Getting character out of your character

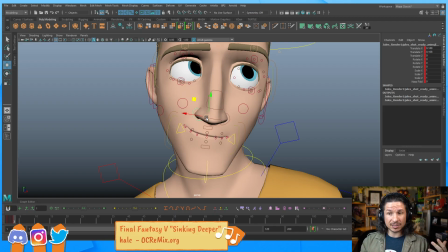(53:16)
So I want to get an app that lets me just like say the line out loud, just record it and like just go, okay Google, and then record, and then have it record that I can just say the idea
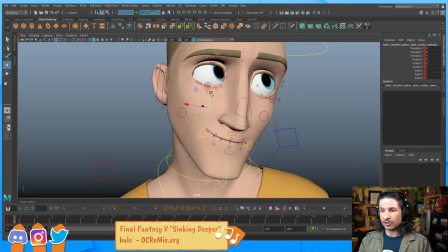(53:33)
out loud. This way I'm not having to write it down, and I can still do things while I work.
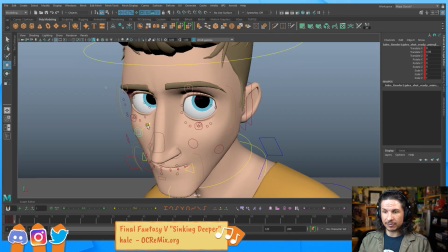(53:39)
Now, does that work for everyone?
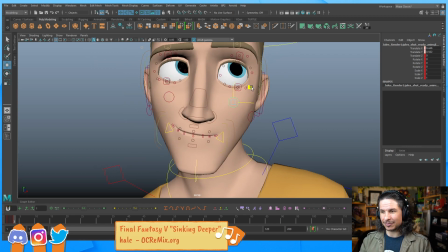(53:42)
No, because maybe you're at work and you can't just be spouting out random ideas in the middle of everyone else working.
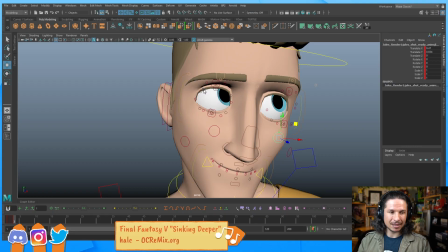(53:52)
So it's
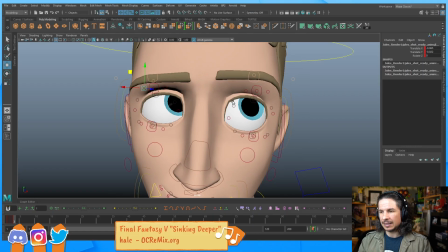(54:00)
I don't know if I really have a solution for you. It's trying to find that the thing that's gonna
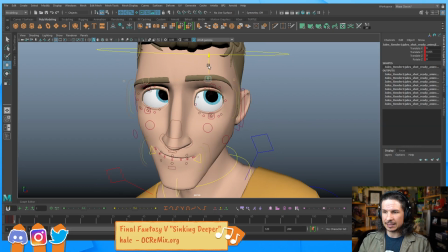(54:08)
work best for you, and it's a little bit of that exploration. That's the main thing. I'm trying to avoid the smolder look.
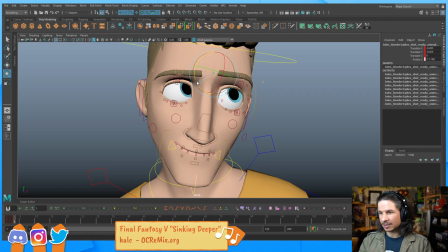(54:25)
See, maybe adding just a little bit of an upturn to the brows there. It's gonna help.
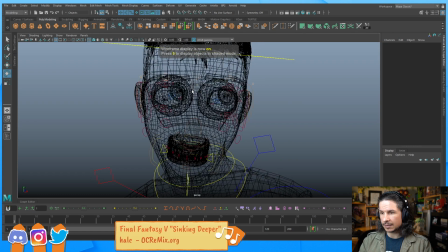(54:36)
There it is.
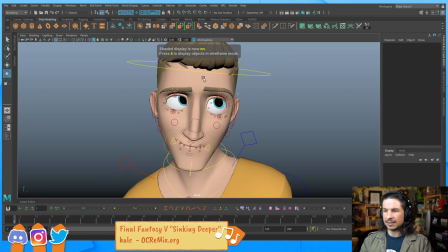(54:40)
It's just gonna add a little bit of worry to there.
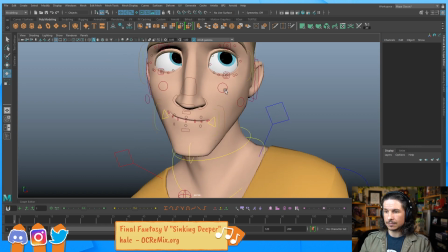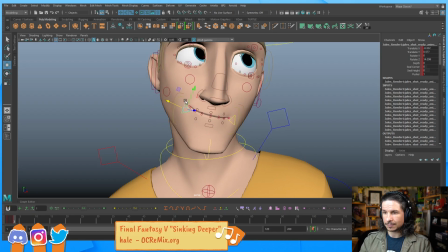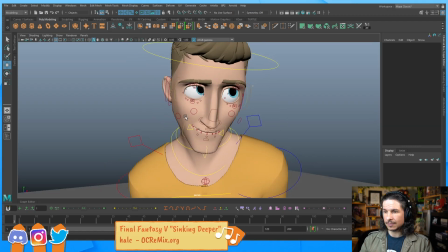(54:55)
Okay. We could spend a lot more time on the face.
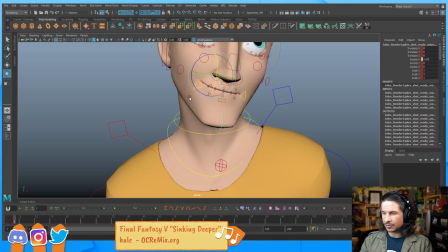(55:01)
One thing that's going to help is just kind of squishing his face in a little bit. It's going to round it out.
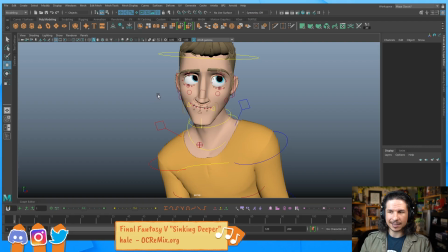(55:08)
Basically every shower thought. Exactly. Like shower thoughts.
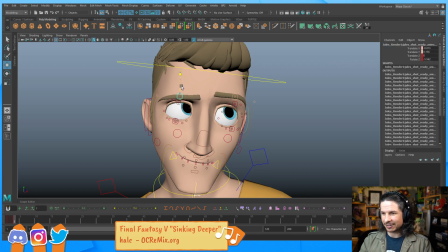(55:11)
There's a reason why we come up with our greatest ideas in the showers, because we can't write them down and then we're punished for it.
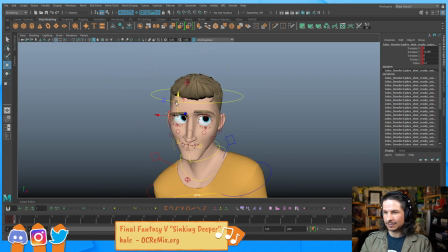(55:23)
Let's see. So yeah, something like that.
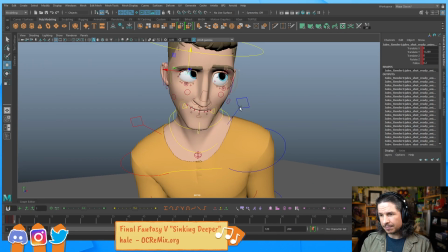(55:28)
Now I could keep going further with the face, but the main thing is I want the overall pose to work.
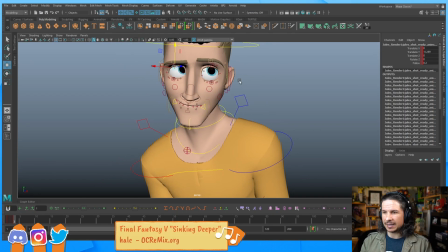(55:35)
I can always come back in and refine the face later.
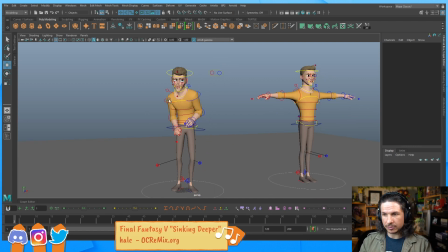(55:41)
Now, let's take stock of our pose. What are we feeling here? If I look at this character, definitely feeling the cowardly, that kind of hunched, he's pulling away.
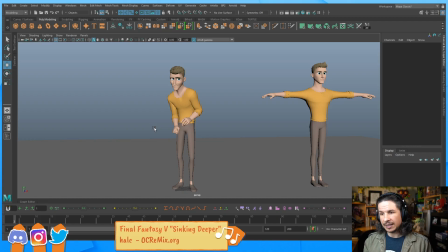(55:57)
That's good. Considerate? I think so. He's reaching forward. It's like he wants to help. The lovable?
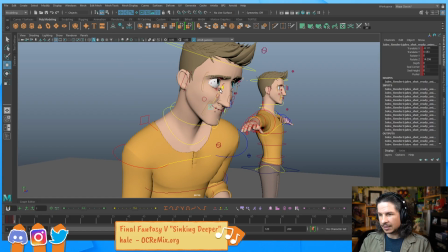(56:10)
That mouth corner is too high here. The lovable, I definitely feel is coming through.
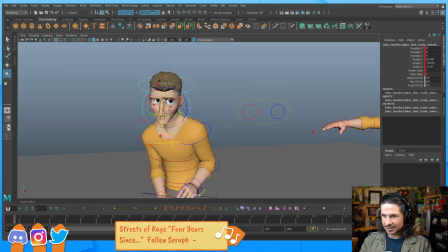(56:16)
That's mostly the puppy dog eyes. That's going to be what sells it.
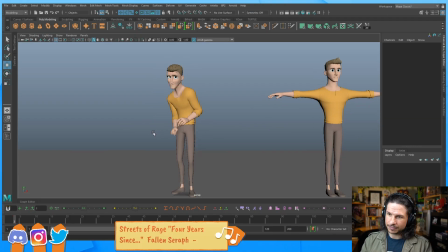(56:23)
But now the unintelligent. Does he feel unintelligent? Not really. There's nothing in here that's showing unintelligent. Now, is that bad? Nah, not really.
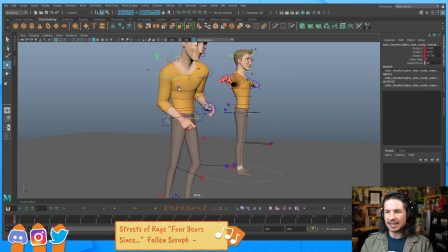(56:42)
Because we don't have to hit every single note. It comes down to, especially if this is our scene, we can choose not to put this in.
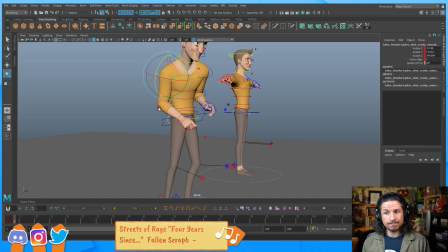(56:59)
But let's say we're working on a film. I kind of want to put this in. For example, let's think of Kronk from Emperor's New Groove. He's unintelligent. And he has to have that feeling throughout. No matter what he's doing, there's this kind of blankness, or this like,
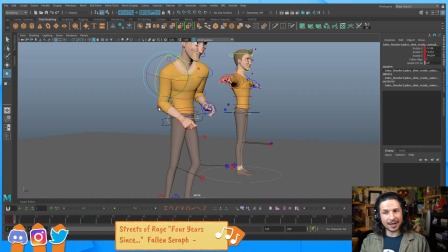(57:17)
you can feel that he's not the smartest guy. Now, a lot of that comes in his design, small head, huge body.
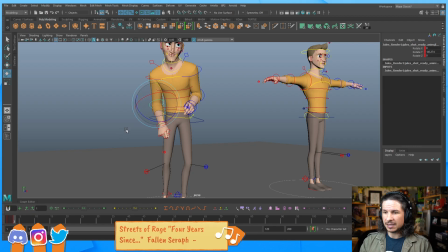(57:26)
But how can we sell that in this character? Well, maybe just kind of letting him be a little bit more loose can help a little bit more.
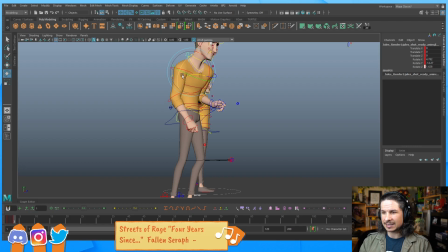(57:35)
It'll make him feel like there's less thoughts kind of coming into his head. If he's just a little bit kind of more down, it makes him less active. And if his body's less active, his mind is less active.
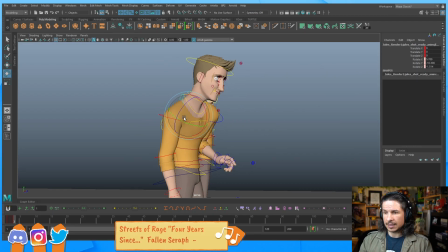(57:52)
Kind of bring that shoulder forward a little bit more.
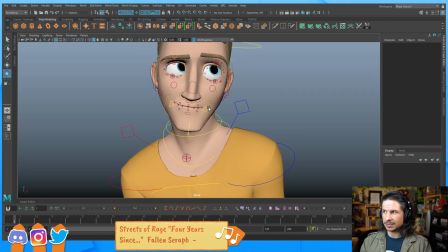(58:02)
What else could we do?
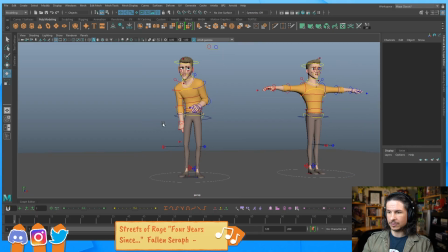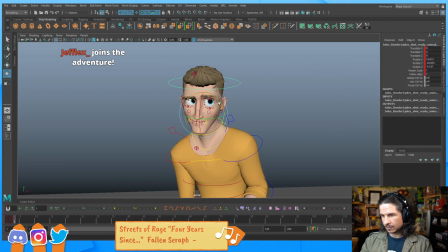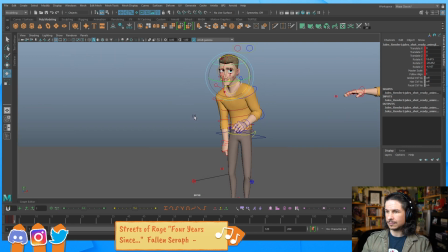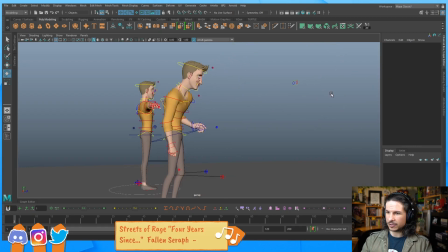(58:22)
Bring that head back a little bit more here. Okay.
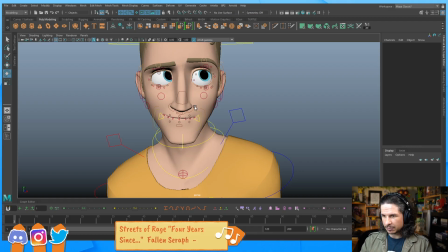(58:30)
I think it would be in the face. We can push maybe the mouth a little bit more.
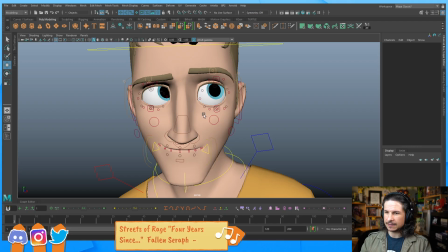(58:38)
And it's mostly going to be the eyes. We have to take out the thought process of the eyes. Make him just kind of... It's not flattening his face, but just kind of...
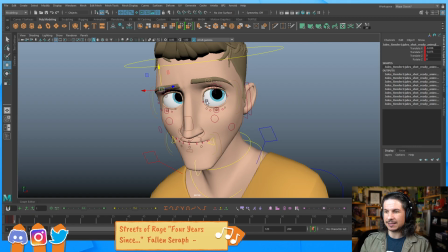(58:54)
making it feel like he isn't really thinking. That he's just reacting.
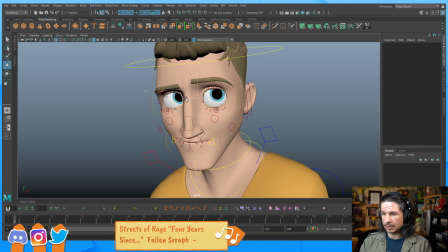(59:10)
So, what would be the best way to do that?
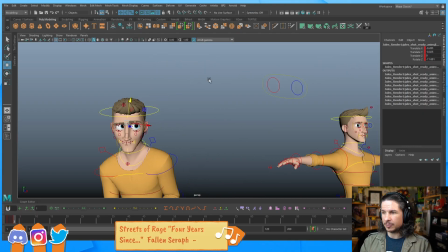(59:23)
I could play with the pupil size, that might do it.
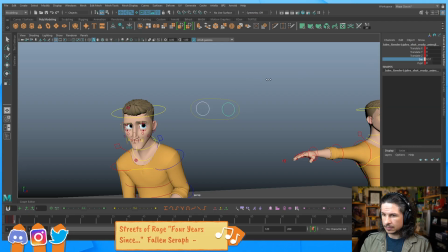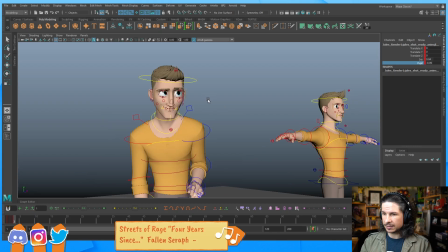(59:37)
Make his eyes just a little bit bigger. That'll help the lovable aspect of it.
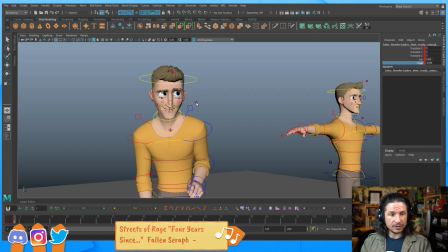(59:42)
Is it the drawing that helps in good posing, or can you directly pose it out using the rig for the very first time?
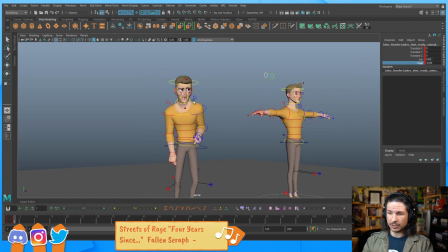(59:48)
I didn't do any drawings for this, so you don't have to draw at all.
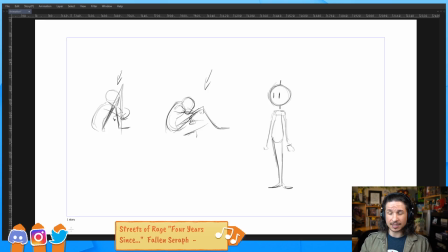(59:52)
I'm not great at drawing, So for example, we were doing some talks about posing earlier, and this is the drawing style I have. Like, my drawing style is very rough when I'm animating. If I was trying to draw this out before I attempted to
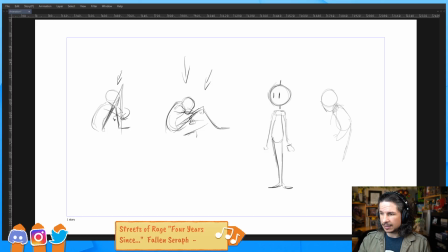(60:11)
bring this into Maya, like, I would probably do something a little bit like this.
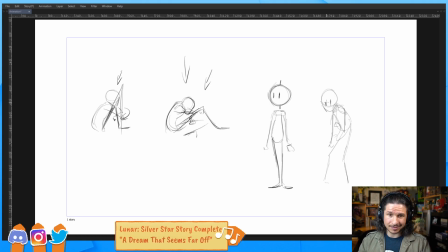(60:29)
So yeah, that's the extent of my drawing typically.
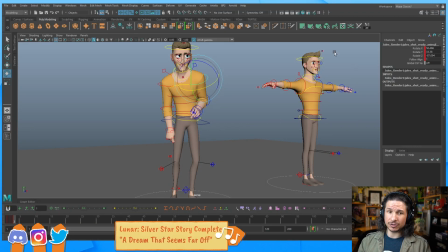(60:36)
Very simple stick figures. So no, you do not need to be able to draw. If you know how to draw, great.
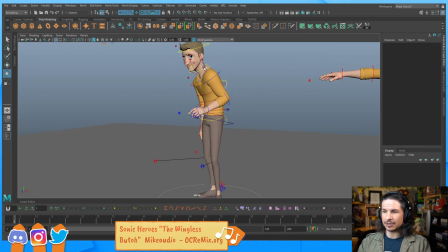(60:42)
Like, it just makes it easier, and you can throw out ideas or like try out ideas more easily and quickly. It's not a requirement.
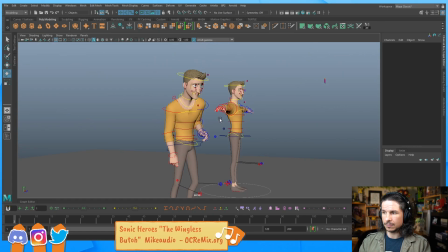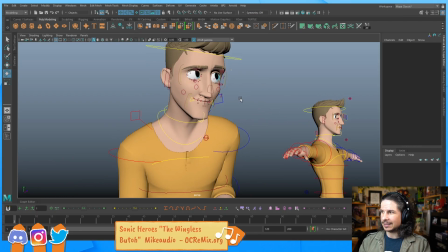(61:05)
Okay, this could be tricky.
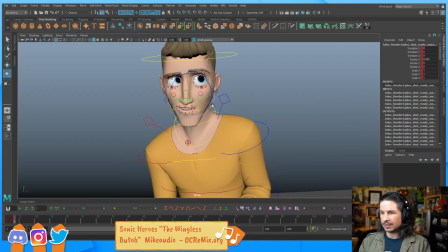(61:12)
I think I know how to get the unintelligent.
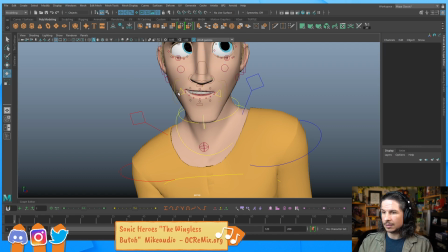(61:16)
I need to change the smile to a kind of pose where he's just gonna, like, his mouth is hanging open a little bit more.
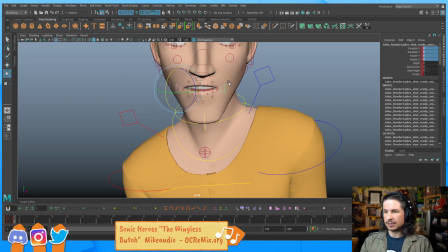(61:26)
That's gonna help sell the, like, already you can kind of feel it here.